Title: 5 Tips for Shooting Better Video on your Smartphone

The cameras that we carry around all the time, whether it's a cell phone or a small point and shoot cameras are incredible tools that we can really utilize to create great video. But I find so many people make the same mistakes when using these tools. So today I wanted to create a video that was five tips to get better video from your small camera.
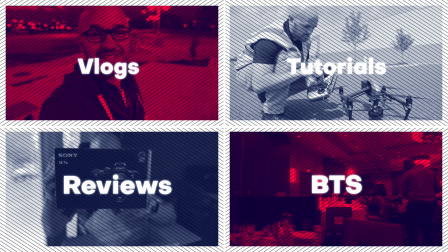So for the sake of this video, I'm going to be using primarily an iPhone XS as my camera that I wanted to talk a little bit about, but all the principles that I'm going to share in this video can be used on any camera doesn't matter whether you have an iPhone and Android a point and shoot an actual full size camera it doesn't matter. The principles are the same. And that's really what I wanted to dive into.
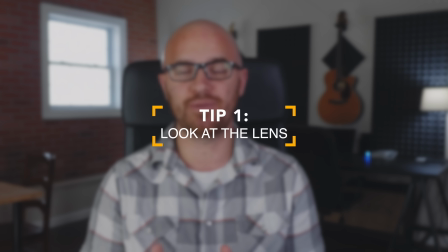0:44 So the first thing I noticed that happens all the time when people are creating great video for themselves is that they forget to look at the lens and not the screen that is actually showing them what they're seeing.
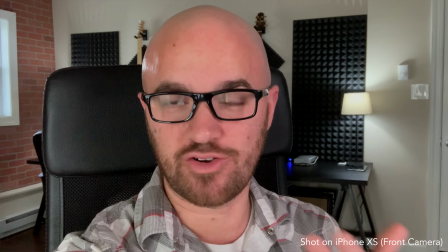0:55 And they're thinking that they're looking at themselves and they're trying to create video and talk to the camera, but they're forgetting to look at the lens.
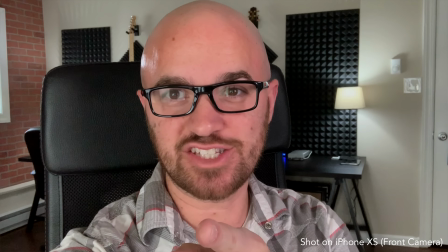1:02 This is the lens that I'm looking at. This is right next to it, the actual screen of what I'm seeing.
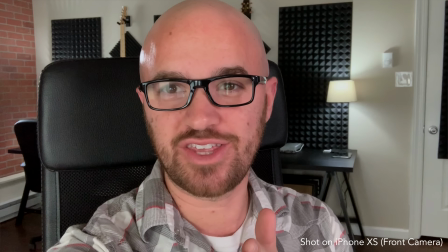1:06 This look isn't good. It doesn't look like you're connecting whatsoever with your audience.
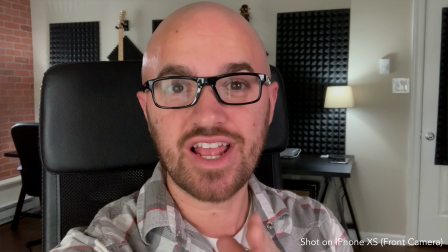1:11 And it's important to remember that whether you're using a cell phone, there's always a camera you need to focus your attention on.
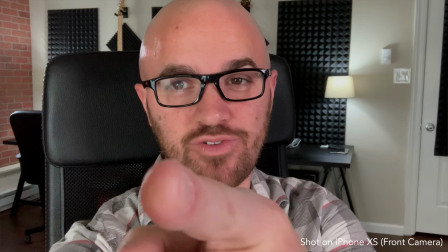1:17 This is the camera. And this is the actual viewfinder, make sure you're looking at the camera. The same thing goes for a bigger camera. If you have a screen that flips out, it's very easy to focus your eyes on the side screen or notice the top screen that's actually what you're filming but you want to make sure that you keep your connection on the lens you want to make sure that you make eye contact with your viewer and this is a super easy fix but next time you go to shoot video especially with your cell phone make sure you look into the lens looking into the lens is so much better tip number two that's a very simple one it doesn't matter what camera you're using this is important is
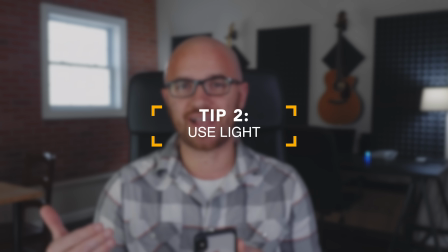1:48 to just utilize light to your advantage and don't let it be your backlight because when you have light as your backdrop you may think that you have a really great view behind you the problem is your camera is going to expose to that light behind you and it's going to make you look really dark or if you expose to yourself it's going to make the background look really right both of those don't look very good
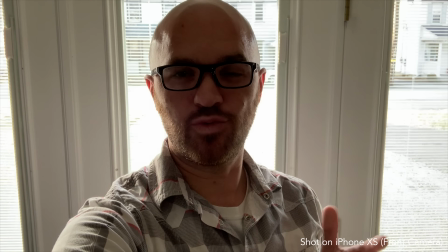2:09 a lot of people like to go against the window or something that they think has a really nice backdrop and the problem is as you see in this example without
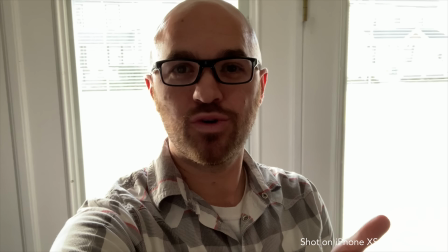2:16 me even trying to make this happen the camera doesn't necessarily know what to expose and as you turn around and as you change things it
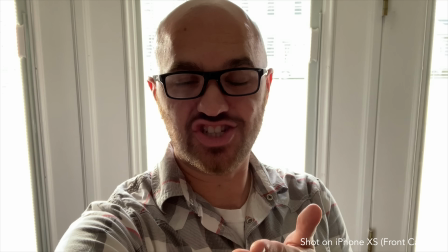2:23 either is going to do one of two things it's going to keep me as the shot and the background is going to be pretty blown out or it's
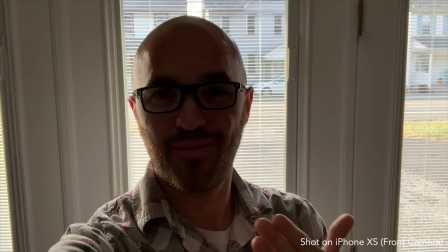2:30 going to do the opposite and it's going to expose the background it's going to make me dark both are not good looks at all the only way to truly fix this is
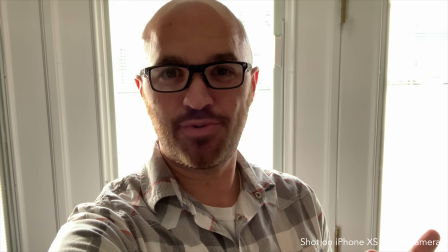2:37 you have to light yourself so that it matches the exposure of the backgrounds most people don't have that lighting so here's
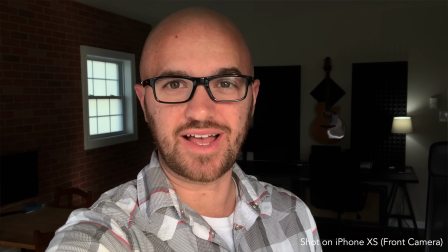2:45 the better tip that i can give you what you should do instead is flip around and utilize the light source in any way that you can because whether it's natural light, whether it's a lamp,
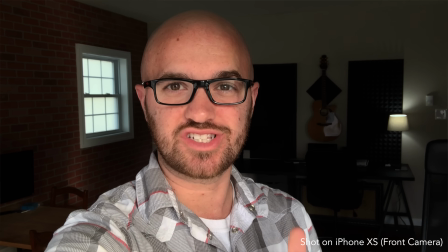2:53 whatever it is, the more that you can use light sources to the front and side of your actual camera,
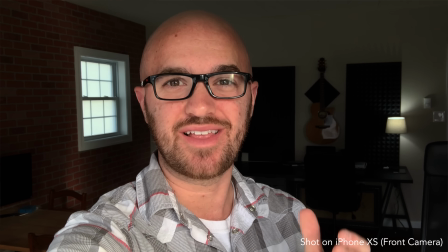2:59 the better quality you'll get from the camera because it's not having to try to create proper exposure without good lighting.
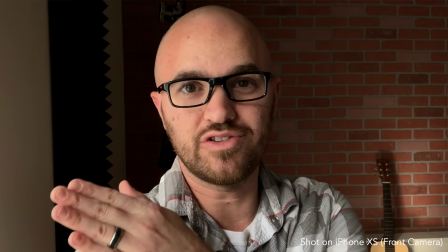3:06 Another thing you can do for a little bit of a different look is to have the window source or the light source at a little bit of a different angle than straight on.
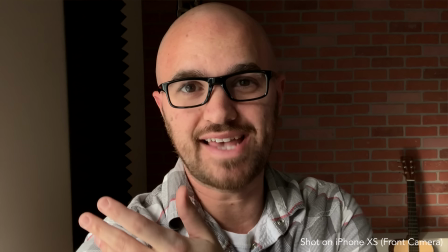3:14 And that way, instead of it being just a completely lit scene, what you can do instead is have it be a little bit brighter on one side of your face and a little bit darker on the other.
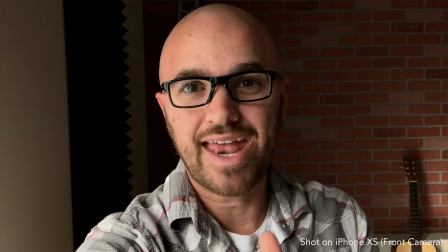3:21 This will give you just a more dramatic look to it. And it really is easy to achieve if you have a light source,
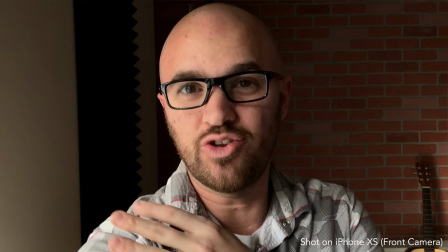3:27 don't always just let the light source be behind the camera straight on change it and look at different angles and see what your backdrops look like and determine the best way to light it.
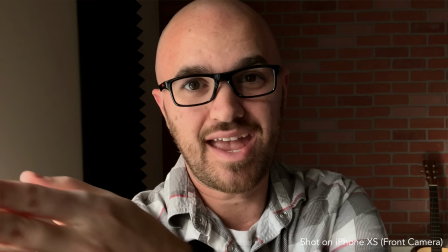3:36 But the more you can have the light on this side of the camera is much better than behind you. Tip number two and a half is kind of a half a tip because it's not necessarily the way that you have to shoot everything. But you should keep these things in mind. As much as you can when you're filming with your phone, make sure that you turn the phone sideways. A 16 by 9 image is your standard look that you get from a video like this. And it looks better in most situations.